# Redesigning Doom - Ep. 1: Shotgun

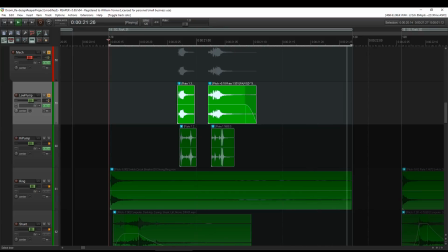8:19 So yeah, and then the high.
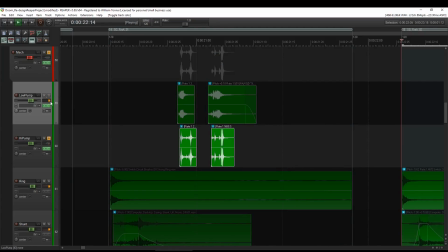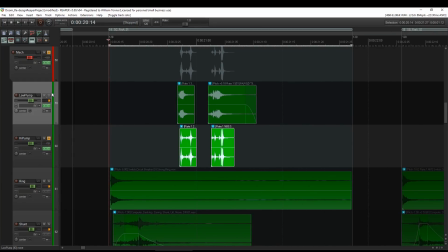8:27 A little bit of variation you can hear in them, but then together you just get a nice ET reloading sound.
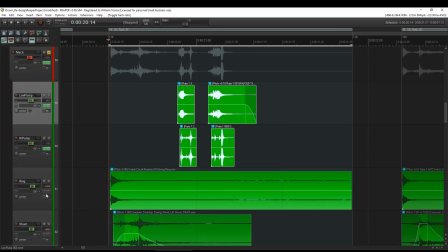8:33 And then the ring and the shunt,
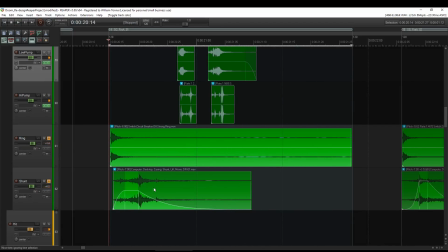8:39 sort of the Foley really, is probably the best way of describing it.
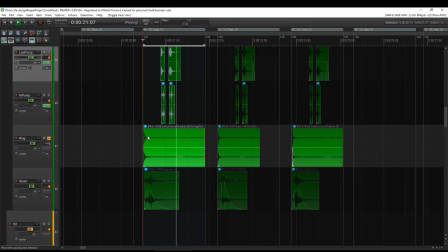8:47 And those individual sounds are like a sort of shing, switch circuit breaker off.
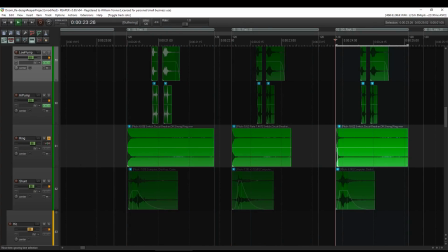8:56 Variation in that.
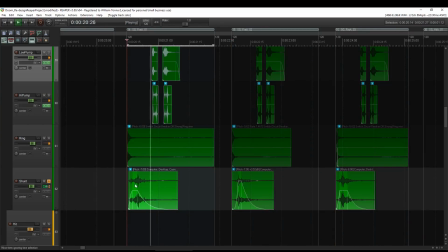8:57 And then the shunt, which I think it's an old broken desktop computer that I think I just kicked over.
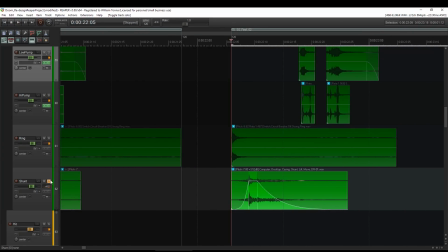9:08 And this sort of fade-in ramp that I've got seems a bit strange, but the idea is that it gives the ring a little bit of leeway.
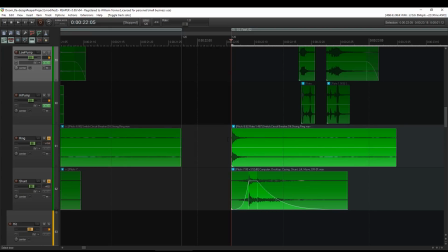9:17 So it gives it a bit of space to breathe. Because actually, you'll see, if I get rid of the fade, you can't really hear the ring. And I quite like that sound, so yeah, giving it a bit of space to breathe before the rest of that sound kicks in.
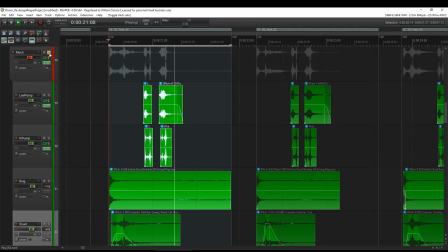9:38 So they're the full mech sound. And let's actually just hear the full sound all together.
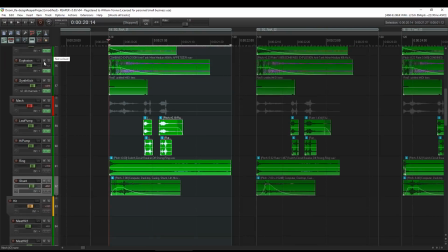9:43 I'll just zoom out a bit so you can see what's playing.
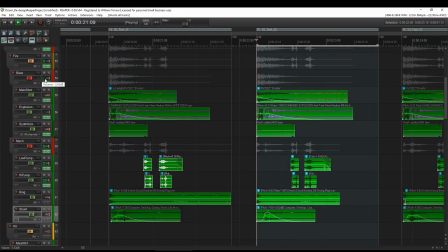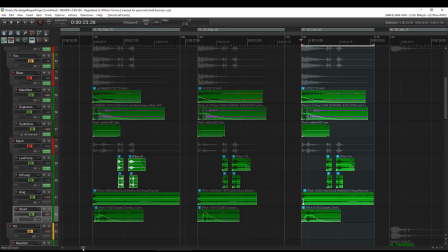9:52 Great, and that is our shotgun fire sound. So using these three assets, you'll see them in Wwise. I've got these three regions within Reaper. And what I'll do, and I'll show you in a second, the region render matrix. Now that really will mess with your head when you see that.
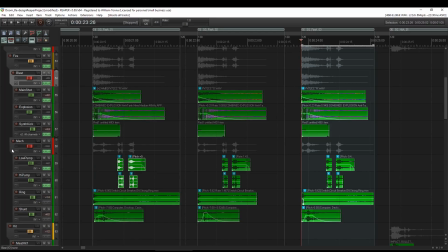10:11 Basically, I do blast and mech. So we've got 6, haven't we? We've got 2 here, 2 here, and 2 here. I'm not going to export each of these individual, main shot explosion synth kick. There's no point. I mean, the synth kick is literally the same every time.
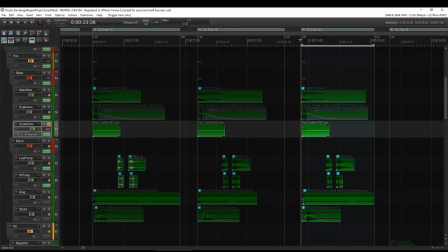10:28 It's just pointless to export that over and over again. So, yeah, that's the way we've got that set up.
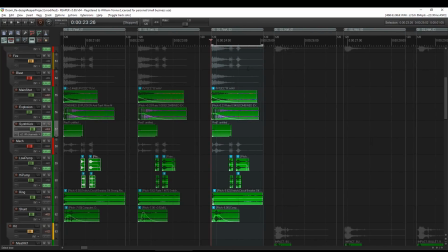10:35 So, remember that. We'll come back to this in a second. I'm going to move over onto the hit.
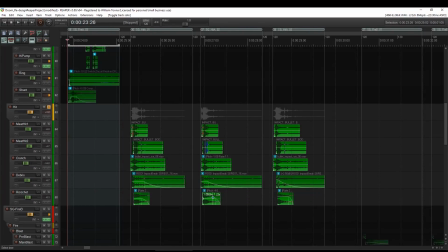10:41 Let's hear what that sounds like. Yeah, the idea behind that is obviously that's the sound that we hear when we hit one of the enemies with the shell. I've not grouped this up into loads of separate groups. I think there is so much of overkill that you can do.
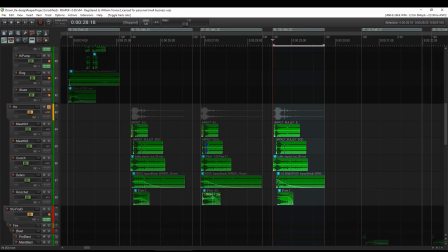11:00 It's great to have random containers, but actually it comes to a point where do you need X amount? I think after a certain amount of time and a certain amount of random containers, are you actually adding anything to the experience? Probably not. Anyway, let's have a look. So the meat hit.
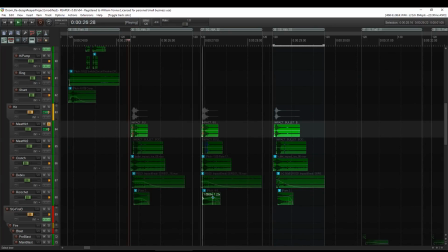Yep, and then we've got a second meat hit. Bit more meaty, bit more of an impact behind them. Those two. Yep. And then we've got our crunch.
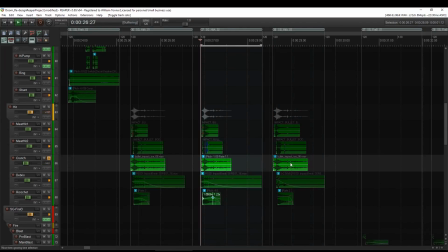11:40 It's quite far down to mix that. It's actually a bullet going into ice, quite like the rattling the trail off of it. And then debris, similar to ice. Rock break. And then we've got a ricochet.
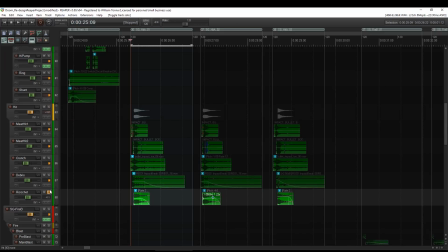12:01 Yep, and all those together will give us our hit.
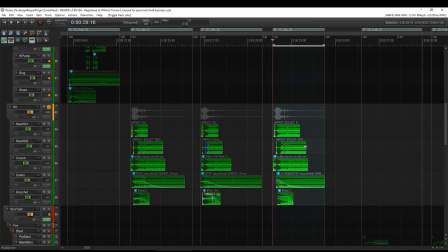12:08 So what we can do is, again, port those into Wwise, do a bit of pitch variation, and suddenly we could probably turn those 3 into a good distinguishable 6 or 7 or 8.
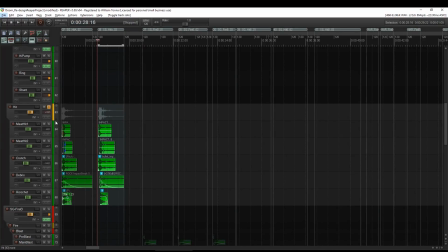12:19 Next is the SG Fire B, which is basically a complicated way of saying the grenade launcher.